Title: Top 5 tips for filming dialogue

Hi, I'm Josh. And I'm Kirstie. Today we're going to be talking about the best way to film a dialogue scene.
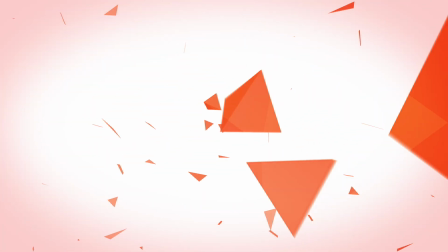There are loads of other things that we could go into, including pacing the scene, the script, or the editing, but we're going to be focusing on the fundamentals of filming in this episode. If you want to know more about how to get your pacing right and editing, then there's a great tutorial by Film Riot, or if you want to know how to do this in HitFilm Express,
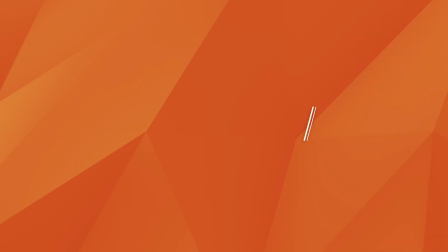(0:28)
check out this tutorial. Tip 1. Use the 180-degree rule. This one's really important because it allows the viewer to understand the context of the scene and what's going on so they don't get confused.
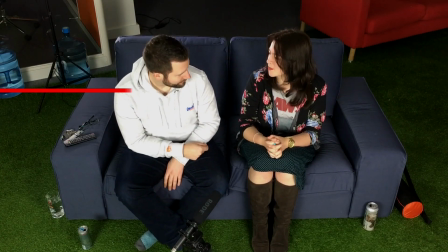(0:40)
Imagine you've got your two actors and they're looking at each other. This line where they're looking is your action line.
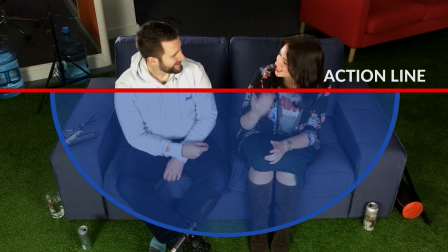(0:47)
Everything in front of that is your 180 degrees. So once you've placed your camera on that side of the action line, you can't swap it to be behind. But you can have a camera over here, you can have a camera over here, and you can have a camera where this one is here. Tip number 2, camera angles. There are typical camera angles for a well-constructed dialogue piece. As you get more confident, you'll be able to do more things with this, but the important part is to remember to get your standard safety shots done and ready for you to use.
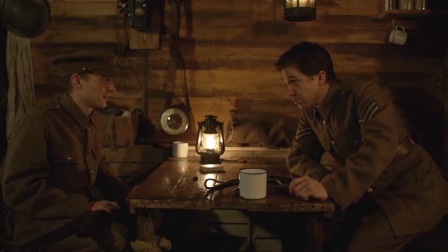(1:14)
The first shot you'll need is an establishing shot. It looks like this. It's a wider shot than normal. It has both of your characters in it, so you have an idea of how they're positioned in relation to one another, and you get the context of the scene.
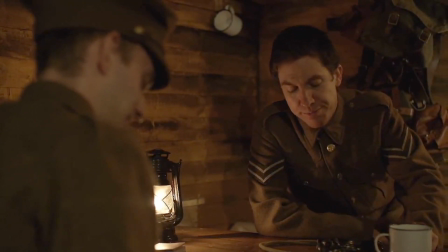(1:25)
You'll also need an over-the-shoulder camera shot. These are going to need to be exactly the same. You're going to need to have one for each character, and they're going to need to mirror each other.
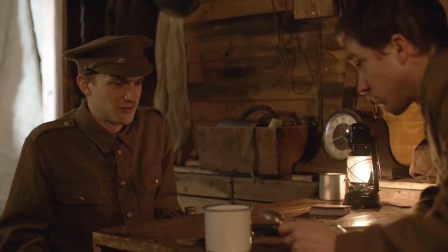(1:32)
These are the shots that you're going to use to cut between when your characters are chatting. Of course, the standard rules apply here.
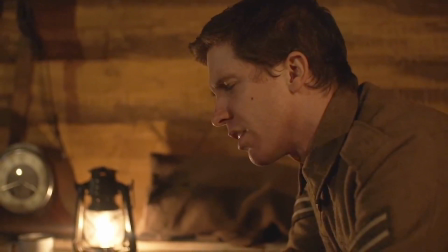(1:39)
If you have a character on the right of the shot, they need to be looking to the left. If you have a character on the left, they need to look to the right.
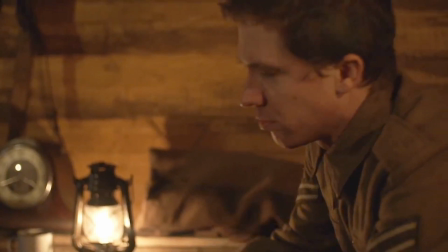(1:45)
This is very basic, but it'll save you a lot of confusion. Tip number 3, how to compose your shots. You can use the rule of thirds to help you lay out these shots. It makes things quite simple. Your camera may even have an overlay to help you with this.
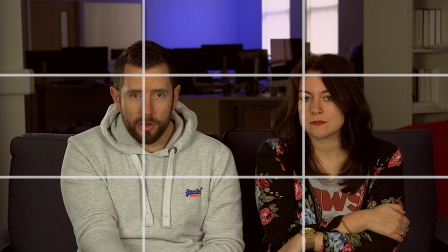(1:59)
So in the case of me and Kirstie here, I'm about a third of the way over the shot, and so is Kirstie.
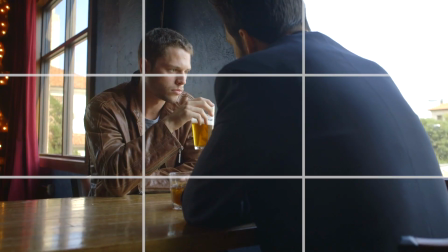(2:03)
If we were to switch to an over-the-shoulder shot, again we can line up the characters on these third divides.
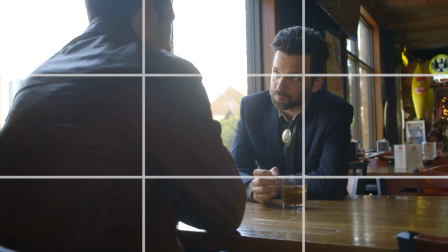(2:09)
However, you may want to give more of the shot space to the character you're focusing on rather than the back of the passive character in the foreground.
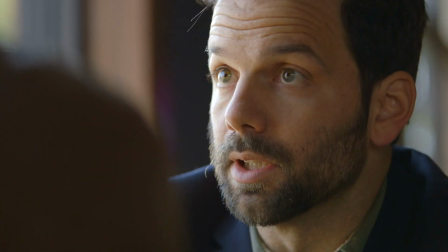(2:15)
Using this rule will help you keep things nice and balanced. To make sure that you don't confuse the viewer, you want your over-the-shoulder camera shots to look very similar.
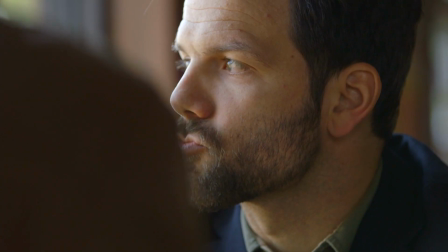(2:24)
You want to use the same lens and shoot from the same distance. Otherwise you run the risk of your shots looking like they're from two different movies. You can shoot some more advanced shots, but it's really important to get those safety shots first so that you've got the flexibility to edit with.
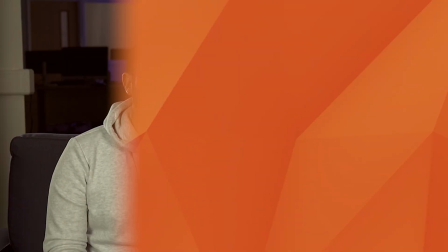(2:37)
Tip number 4, filming with 1 or 2 cameras. When it comes to indie filmmaking, most stuff is going to be shot with one camera. Having 2 cameras and 2 times the lenses, it just gets really expensive. So if you've only got one camera, don't worry about it. It can be harder and it can be more time consuming to have 2 cameras, but it'll make things easier for your actors and it'll save you time in post. Tip 5, don't take shortcuts. It really can be tempting that when you're doing those over-the-shoulder shots to send the actor who's not the focus of the shot, who maybe isn't even in the shot, off to have a bag of crisps. Don't do it. The other actor's going to need that actor there. They need to know where their eye line is. They need to be able to play off the emotions and reactions of that person. They need to hear the lines read back to them. Keep them both there when you're shooting and you'll get a more realistic result. So that's it. That's our quick tips for filming dialogue. Did you enjoy the episode? And don't forget to subscribe. If you did, hit us up on Twitter or you can leave a comment below.